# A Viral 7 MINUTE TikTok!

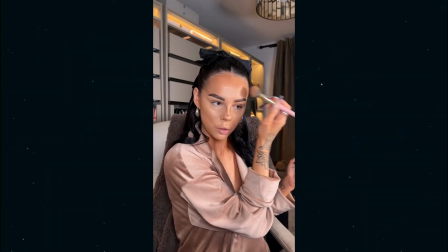(4:03)
She explains the products she's using, going into detail, up to the shades she's using, and what she likes and dislikes from them.
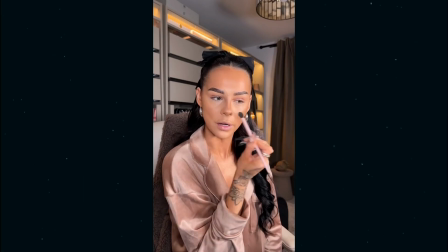(4:11)
From time to time, she also makes random remarks, exactly how friends would talk to each other,
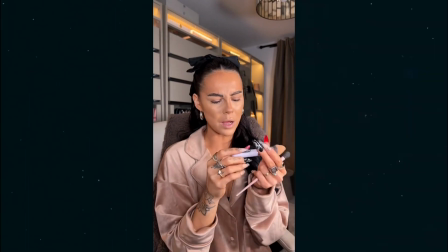(4:16)
and the impromptu nature of this video makes it feel very personal and relatable.
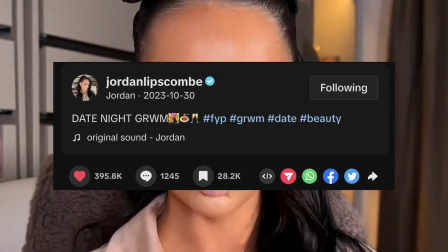(4:21)
Number four, caption. Her caption is brief and concise, reiterating her opening line slash hook.
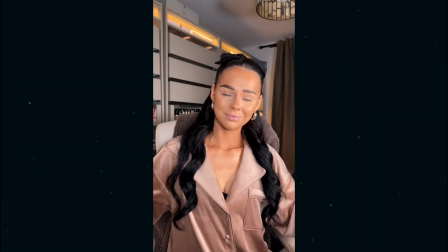(4:26)
The double combination of her opening line and caption emphasize that this is a date night get ready with me and you cannot miss it.
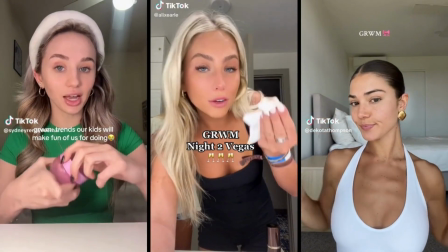(4:33)
And number five, fun factor. Get Ready With Me is one of the most popular genres of short-form video.
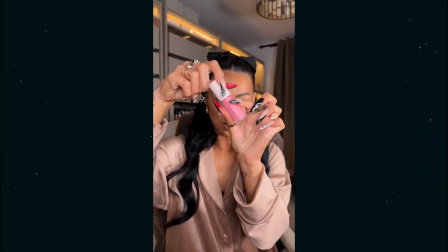(4:40)
Choosing a popular TikTok video genre is paramount in boosting the fun factor that will draw viewers.
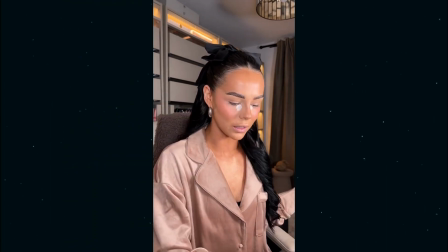(4:46)
And the key takeaway for you here, personality is a key in the virality of Jordan's videos.
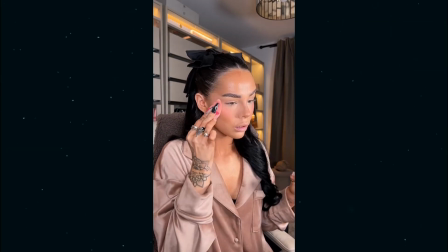(4:52)
She also knows what her audience is like from her and executes it well.
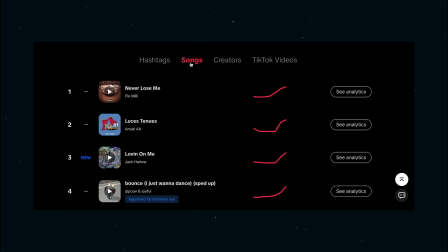(4:57)
As for you, what is a popular genre that might suit you or that you can model in your own content?
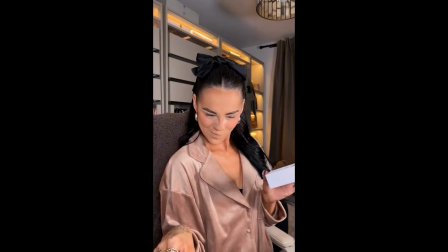(5:03)
And how can you make it personal? and showcase your personality. The second video is from Emma Jarden. This video has amassed 33.9 million views with 3.9 million likes and over 8,000 comments.
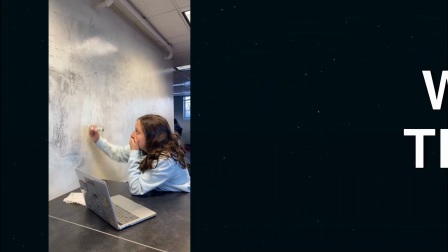(5:20)
What is in this video? The video depicts a girl parodying the movie Oppenheimer.
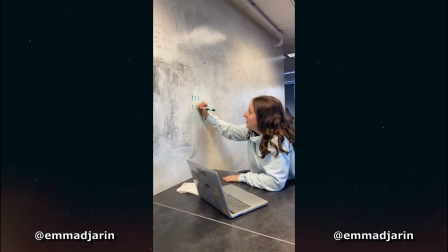(5:25)
In overdramatic fashion, she is acting out a scene whereby she's discovering a groundbreaking formula
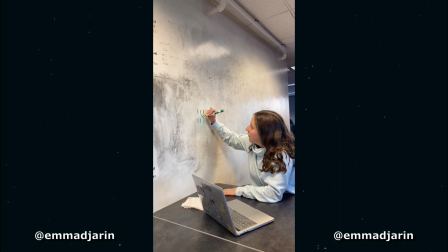(5:32)
on a whiteboard when it's really just a structural letter S that kids use to draw for fun.
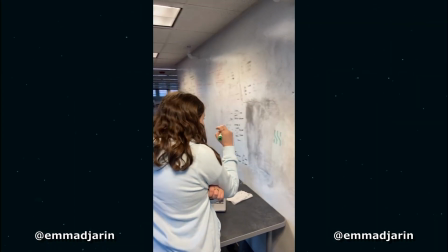(5:38)
The gradual reveal of what she draws on the board, coupled with the dramatic soundtrack, makes it funnier as it goes along.
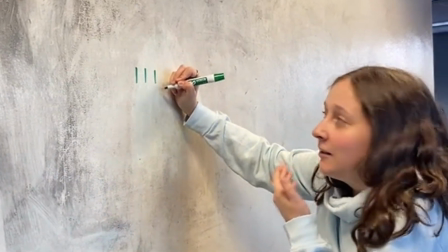(5:46)
Number one, the hook. The opening shot depicts a girl beginning to draw random lines on a board similar to the way Oppenheimer did in the movie.
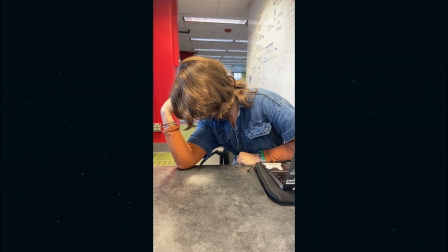(5:54)
This creates curiosity as to what she's about to start. Is she drawing chemical compounds?
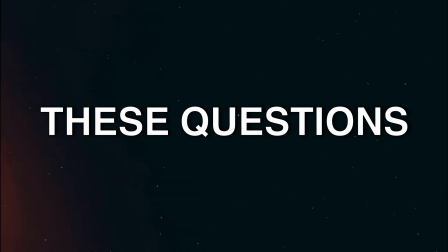(5:59)
What is the punchline going to be? These questions keep us watching. Number two, visual.
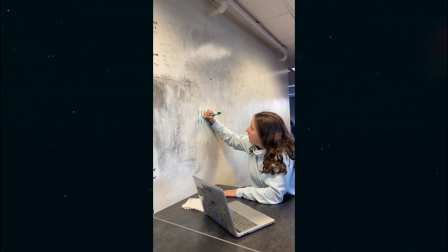(6:05)
Her wholesome acting supports the gradual reveal of the drawing.
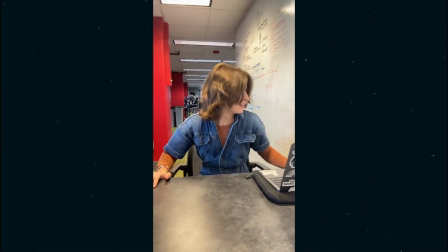(6:10)
Her utter disbelief acting exaggerates how movies usually depict characters on the verge of a great discovery.
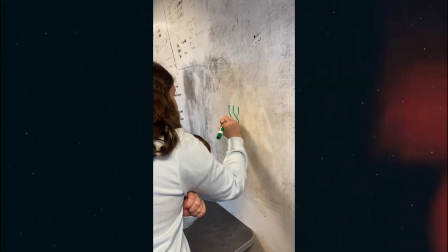(6:16)
When it comes to parody video, true commitment to the bit is indeed truly important. Number three, sound. This video uses Can You Hear the Music, the soundtrack to Oppenheimer.
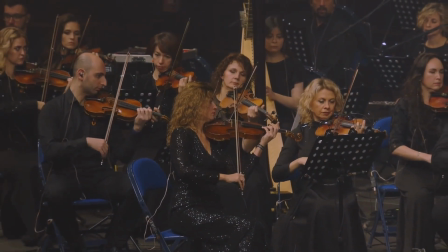(6:28)
The droning string composition exudes epicness and has become a trending sound ever since the movie came out.
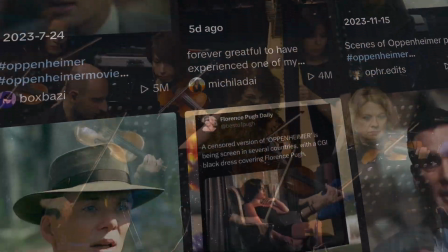(6:35)
The use of this sound makes it easier for the video to get looped into the algorithm.
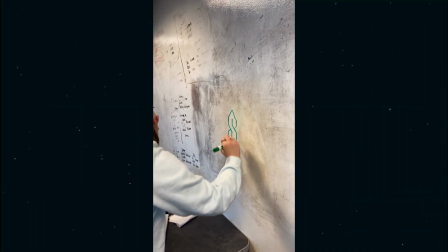(6:39)
It also adds a comical effect when set side by side with the silly reenactment.
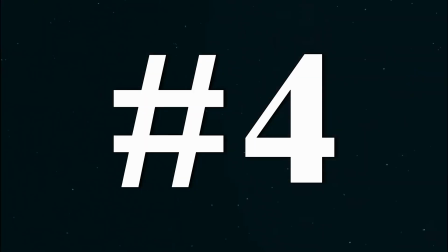(6:46)
Number four, caption. Now you'll notice that this video doesn't have a caption and so when it comes to crafting the captions for your content.
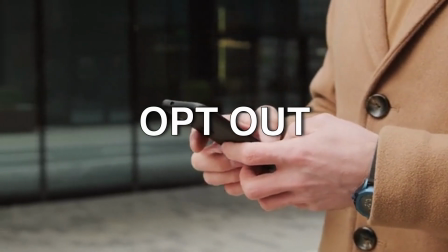(6:56)
There may be times when you strategically opt out of adding in a caption.
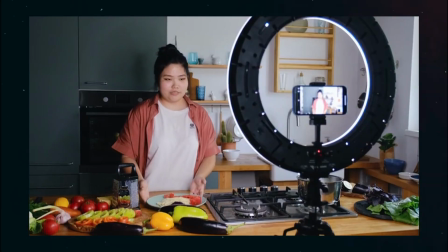(7:01)
For once, it's all the visuals that do the talking.
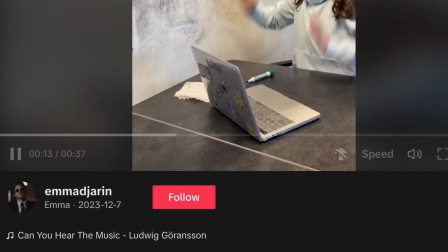(7:05)
However, since the sound is a big deal on TikTok, using the popular sound immediately draws attention to the video.
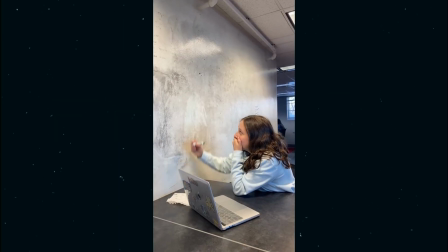(7:11)
Number five, fun factor. We think we're getting something serious only for it to be a gag.
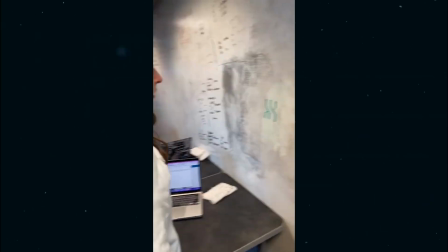(7:17)
The reveal of what she's drawing at the end is ironic considering the symbol is actually a long-running joke popular with elementary school children.
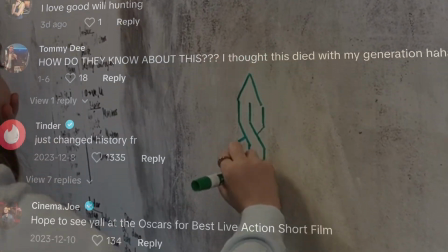(7:25)
The relatability is reflected in the comments section with people all over the world recognizing that symbol from their childhood.
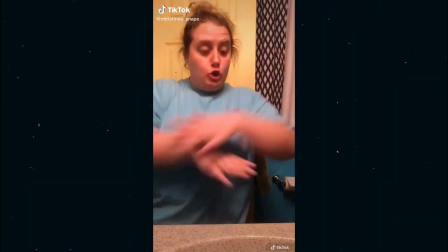(7:34)
And the key takeaways for you, comedy videos that work only require one single idea that people can relate to.
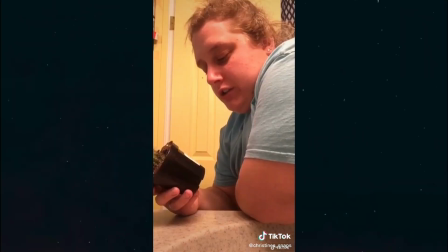(7:41)
It needs to begin with a hook and then closed with a punchline.
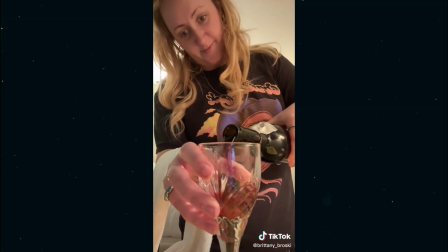(7:44)
Combining something serious with something silly creates an amusing effect.
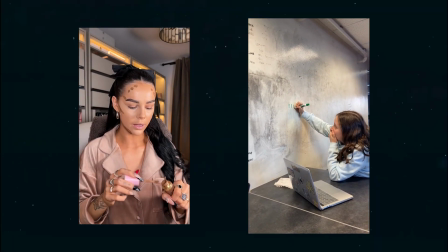(7:50)
As for you, what observation from your own life can be turned into a single skit like this?
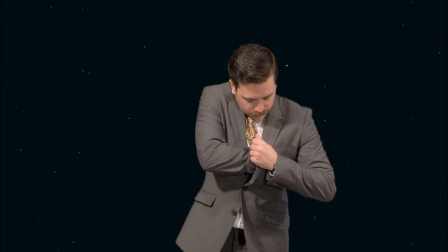(7:56)
Thank you guys for watching. If you gained any value from this video, please like and subscribe, and I will see you on the next one.